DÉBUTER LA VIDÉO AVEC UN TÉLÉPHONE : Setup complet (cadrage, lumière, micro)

Dans cette vidéo, je vais vous montrer comment vous filmer et captiver l'attention de votre public avec un budget de moins de 500$.
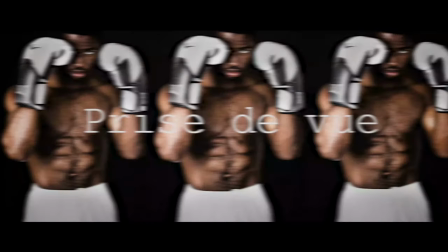Hello guys, j'espère que vous allez bien. Moi, je vais super bien. Bienvenue sur Fouzé Photo Vidéo, la chaîne qui vous parle de photos et de vidéos à travers les astuces, les conseils et les tutoriels. Si c'est pour la première fois que tu découvres la chaîne, je t'invite alors à t'abonner, surtout à cliquer sur la cloche pour ne pas rater la suite de mes vidéos. Je t'invite aussi à t'abonner à mes réseaux sociaux Facebook et Instagram où je publie les contenus exclusifs que tu ne verras pas sur ma chaîne YouTube. Toutes les informations sont dans la description. Alors, j'ai fait quelques sondages sur ma page Facebook et j'ai remarqué que plusieurs d'entre vous se plaignaient d'avoir que leur téléphone portable. Laissez-moi vous dire qu'avoir un téléphone portable en 2020 n'est vraiment pas un handicap. Je vais vous montrer dans cette vidéo comment bien utiliser votre téléphone portable pour prendre votre première vidéo. Donc, on va le faire ici dans cette pièce avec mon ami Hudson qui justement avait les mêmes problèmes que vous,
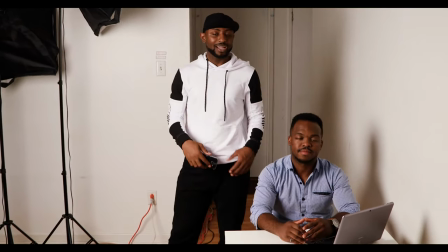1:05 c'est qu'il hésitait à démarrer sa chaîne car il ne pensait pas avoir beaucoup d'équipement nécessaire pour y arriver.
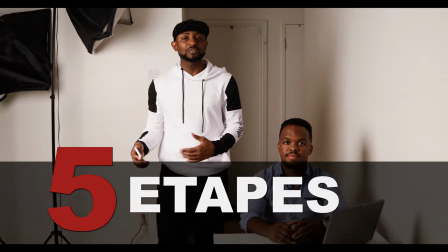1:11 Donc, je vais vous montrer en 5 étapes comment y arriver. Et à la fin, je vais vous faire une vidéo comparative entre un téléphone et une caméra de haut de gamme.
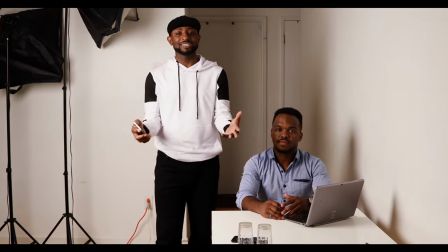1:20 Et vous allez me dire en commentaire s'il est vraiment nécessaire d'avoir de gros équipements pour commencer.
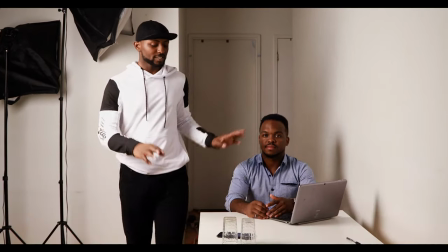1:25 Première étape, nous allons nous concentrer sur le cadrage. Donc, nous avons déjà une chaise ici et nous avons un son qui va faire face justement au téléphone.
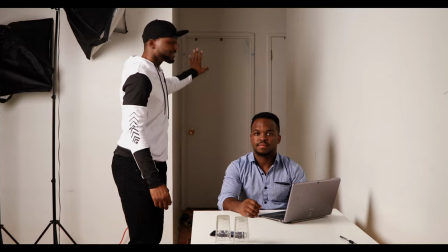1:33 Nous avons un arrière-plan ici. Donc, très important, l'arrière-plan ne doit pas être chargé.
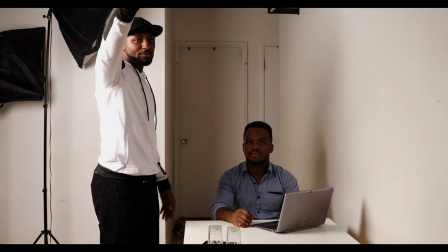1:38 Nous avons la possibilité de faire de l'autre côté, mais il y a vraiment du bazar. Je vous invite même pas à regarder ce qui se passe de l'autre côté. Donc ici, nous avons quand même un arrière-plan qui est vraiment dégagé.
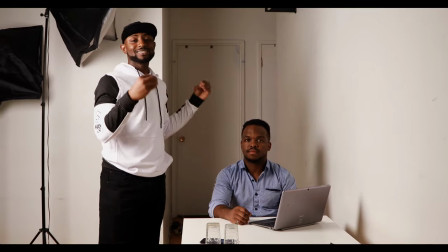1:46 Et c'est très important car il ne faudrait pas distraire ceux qui vous regardent.
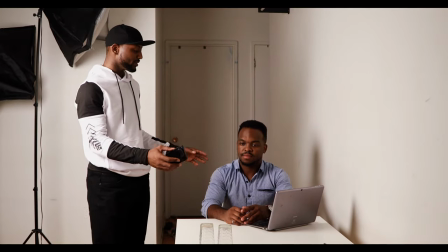1:50 Donc maintenant ici, nous allons essayer de poser notre portable de telle sorte qu'on ait un cadrage assez intéressant.
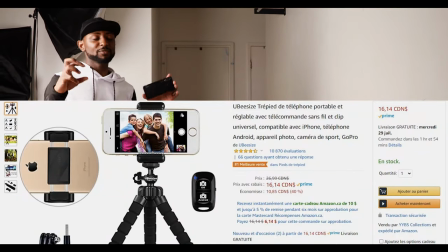1:55 Donc d'habitude, vous pouvez acheter un trépied. Ce sont des trépieds qui s'agrippent très bien et qui permettent de bien garder votre portable.
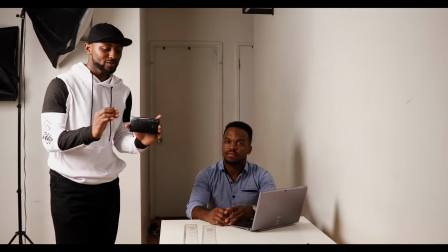2:02 Mais comme je vous ai dit dans cette vidéo, nous allons essayer d'utiliser le moins d'équipement possible.
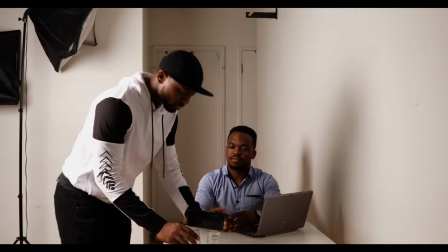2:05 Donc ce que moi je fais, je vais utiliser juste deux verres d'eau tout simplement que je vais poser sur la table et nous allons le faire en mode paysage.
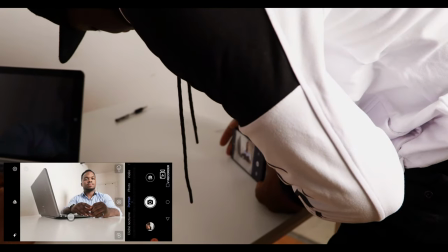2:12 Donc je vais le poser sur la table comme ceci et placer Hudson sur l'un des points de force. Donc c'est quoi les points de force? En réalité, les points de force sont obtenus en utilisant la règle des tiers.
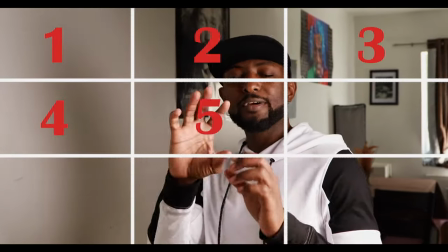2:25 La règle des tiers consiste justement à diviser votre écran en 9 parties égales en utilisant 2 lignes horizontales et 2 lignes verticales.
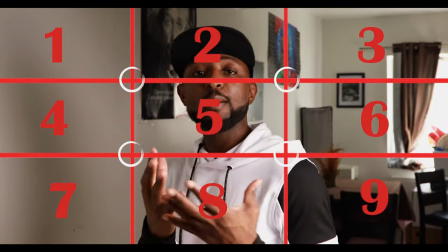2:32 Donc ces lignes en fait vont se rencontrer en 4 points qu'on appelle les points de force. Et en portrait, c'est très important de mettre votre sujet sur l'un des points de force.
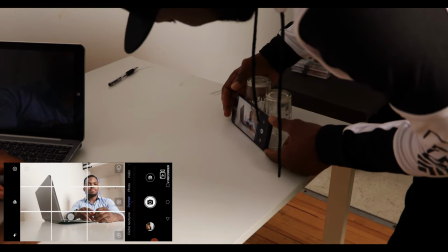2:39 Donc ici, nous allons essayer de mettre Hudson sur l'un des points de force.
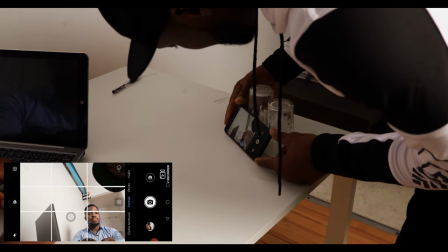2:43 Vous comprenez avec moi que si on essaie de mettre Hudson sur les points de force qui sont en bas, nous allons avoir plusieurs informations en haut et ça ne sert à rien.
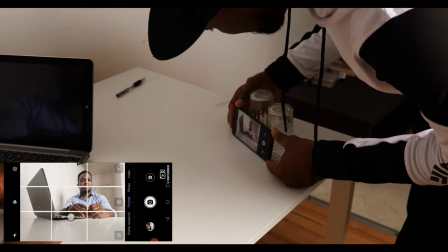2:50 Donc ce que nous allons faire, nous allons le mettre sur soit celui de gauche ou celui de droite.
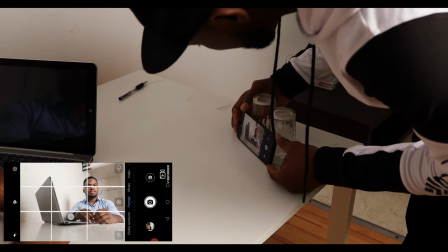2:54 Étant donné qu'il a son PC juste à côté, nous allons logiquement le mettre sur le point de force qui est juste à droite.
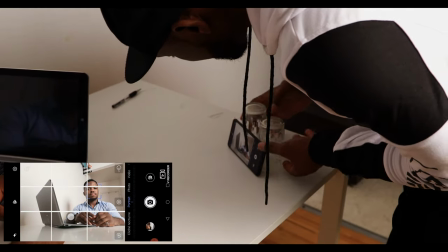3:00 Donc nous allons essayer d'avoir quelque chose d'assez. Je vais essayer d'avancer pour remplir un peu mon cadrage.
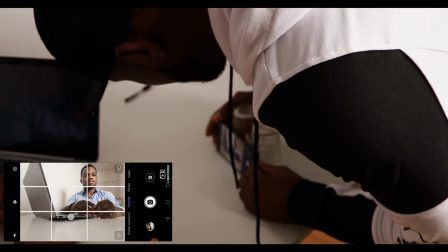3:09 Nous voyons toujours quelques éléments un peu en hauteur, donc nous allons monter légèrement.
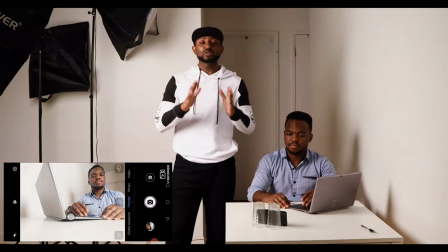3:17 Et voilà, je pense que nous avons le cadrage qu'il nous faut. Maintenant que nous avons le cadrage, nous allons passer à la deuxième partie qui est le son.
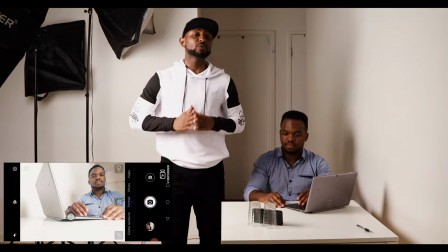3:23 Oui, le son est très important et je dirais même que le son est encore plus important que la lumière.
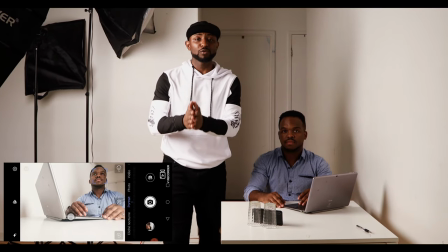3:28 Vous allez voir qu'il est intéressant d'avoir une vidéo qui est dégradée par l'image,
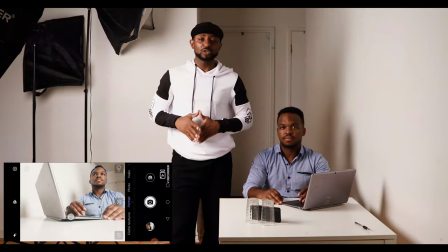3:32 mais qui vous procure quand même un très bon son versus une vidéo qui est très bonne résolution, mais avec un son pourri.
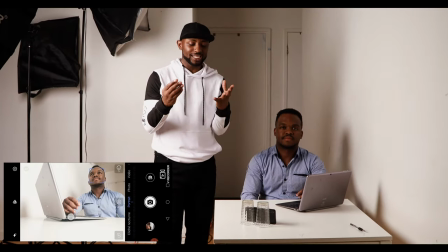3:38 Donc ici, nous allons essayer d'avoir un son d'une bonne qualité. Donc pour ce faire, nous allons utiliser un micro-cravate.
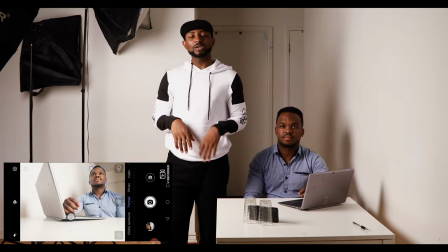3:44 Donc voici le micro-cravate de chez Rode.
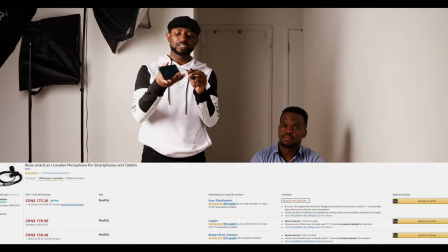3:46 Ce micro-cravate, nous allons l'enregistrer sur ce portable que nous allons plugger juste comme ça et nous allons utiliser juste l'enregistreur qui vient avec votre téléphone.
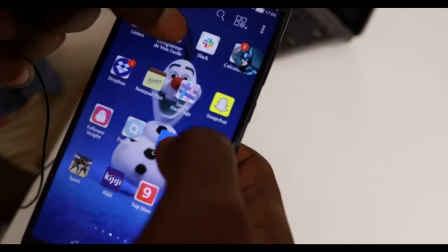3:55 Donc voilà, je vais juste choisir l'enregistreur de mon portable. Donc vous pouvez choisir n'importe quel enregistreur.
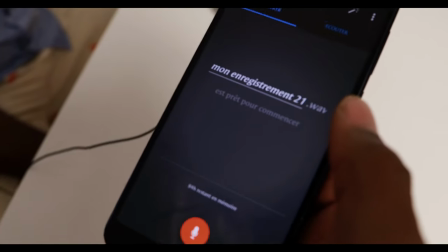3:59 Ça se fait vraiment facilement. Donc là, je vais lancer l'enregistrement pour être sûr que ça fonctionne très bien. Donc je vais demander à Son de faire quelques mots.
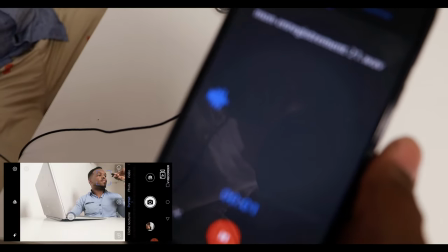4:06 Vas-y, Son, dis quelque chose.
Allô, allô, est-ce que vous êtes à l'écoute?